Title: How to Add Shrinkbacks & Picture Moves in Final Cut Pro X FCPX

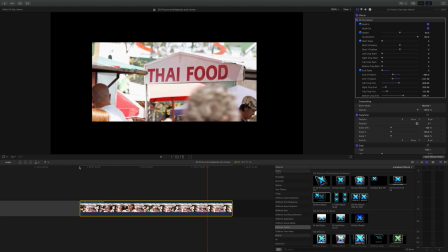Hello and welcome to the fifth in a set of tutorials for XEffects Toolkit version 2, now with added object tracking.
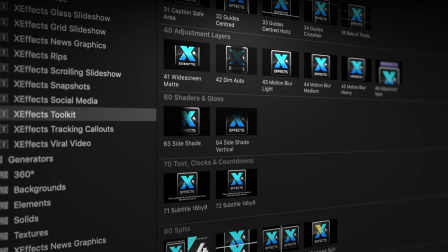If you haven't got the plugin pack installed, please follow the link below. We'll move on to effects for picture moves and shrinkbacks.
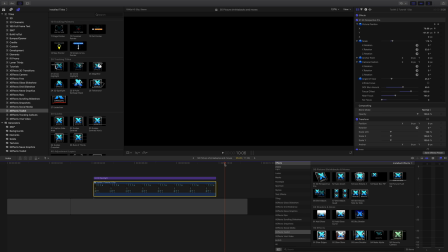Now let's start off with the moves. All the moves and shrinkbacks can be found in the effects browser, and they're all under 50s to make life easier.
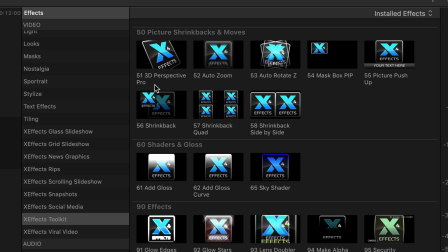Now, what we'd normally do to show off 3D Perspective Pro, we would drag that onto a clip,
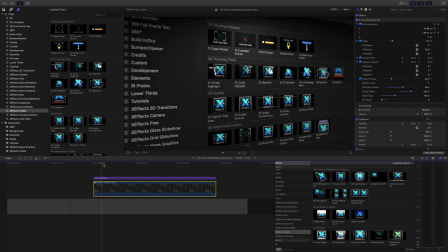but we've actually been watching this at the top of each tutorial, and it's the effect that gives us this great animation in 3D of the GUI. What we do is we take a snap, a screenshot of the GUI, and then animate it. And if you have a look at the controls up here, they're fairly self-explanatory,
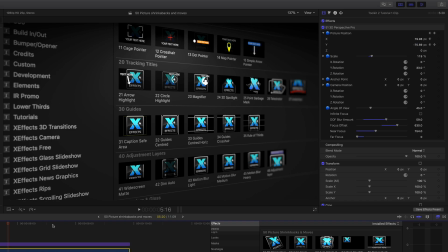but you can see we've got some keyframes animating between the two. We can adjust the scale, and here's the important one. This is really good because we're using the camera built in motion.
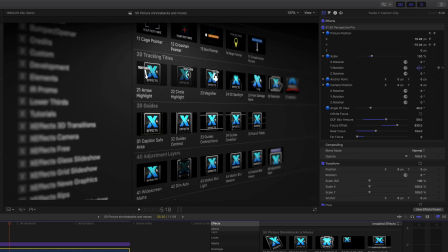We've got a rotation, and that gives it the great rotation, and we get this lovely shallow depth of field look. It really helps to emphasize things. This is really good for doing stills in documentaries and things like that. Makes them look absolutely gorgeous. Yeah, and of course we can vary the camera.
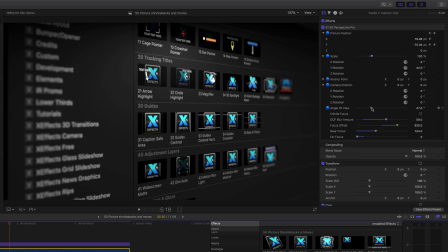So we've got, you know, we can move it, we can rotate it. This is good as well. They've got the angle of view, so we can go from really wide angle down there. Always good to kind of, when you're playing around with the depth of field, I tend to push the depth of field right up and then give a waggle of the focus offset,
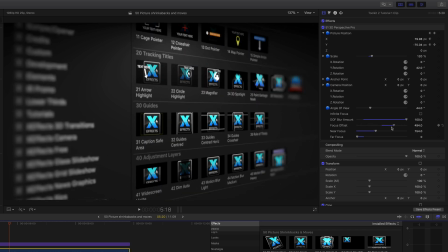and then you'll see across the frame that the focus is changing. Just put that on where you want, normally somewhere in the center, but that gives a kind of like really good look to the GUI. Maybe a bit too much depth of field there on the end, and can pull that down. And you've also got controls for near focus and far focus.
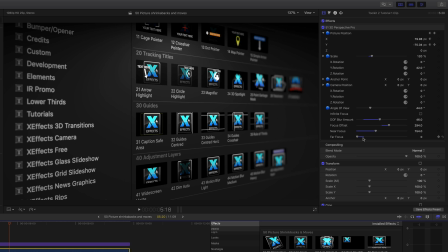So that's the near focus plane and the far focus plane. If you don't like the depth of field, just click the infinite focus, and then as you can see, everything is in focus on there.
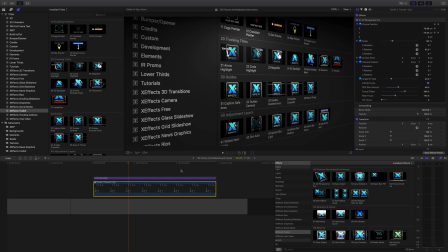What we've also got on here, we've got another effect on top of that. We've got the 3D spotlight, which you might remember from a previous tutorial. And although we're not using the tracking facilities now in the plugin, we've got that just to give everything a bit of modeling.
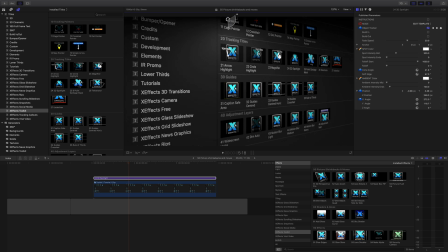And as you can see, you can get some really nice effects out of quite a dull screenshot on there. And that's just with a couple of clicks and some keyframes in there. Really nice to do and really easy.
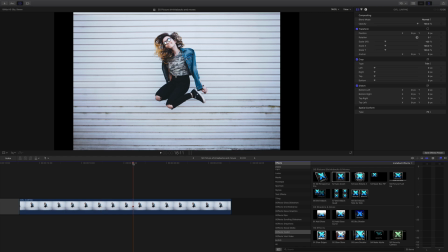Auto zoom and auto rotate are very similar, and we are going to show you an example of both using this picture of the girl jumping. Now, to start off with, we need to get rid of these black edges. That's quite simple.
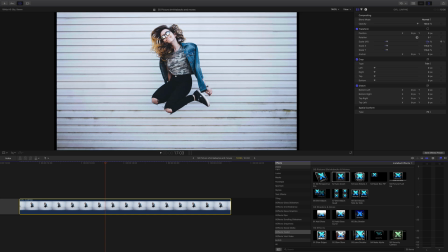All we need to do is just go in and scale the picture up and maybe bring her down a bit.
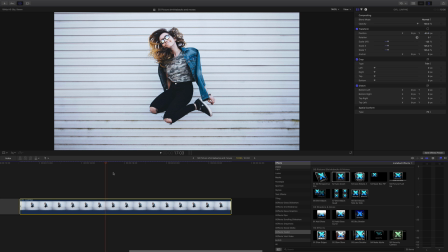That should do. Right, let's do auto zoom first and drop that on. And what auto zoom does, it does a zoom into a specific point.
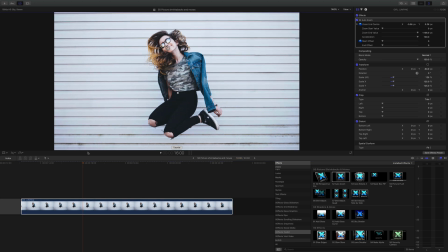So you can see the on-screen control, wherever we move that, if we put on her face, it'll now zoom into her face. But maybe we want to zoom into, you know, into the middle. Really quick way of doing an animation on a photo.
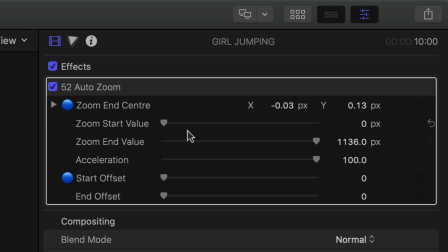If you have a look at the controls in the inspector, we have a beginning and end of the value. So this is going from zero magnification up to here. So we can actually say we want less magnification,
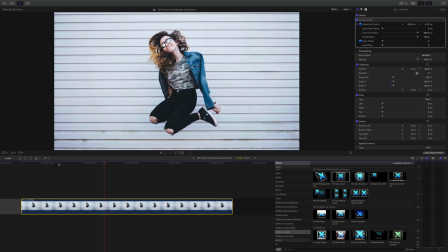and that will give a slower move and end up with less magnification or less scale on the picture. The acceleration up to 100 will do a nice S-curve, accelerating and decelerating. If you put it down to zero, it will just do a straight linear move.
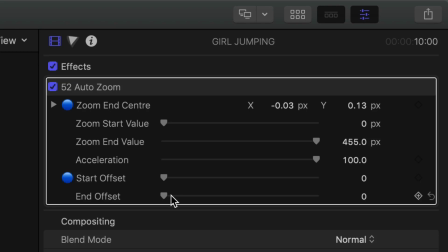And then the start offset and end offset are from the front and the end of the clip.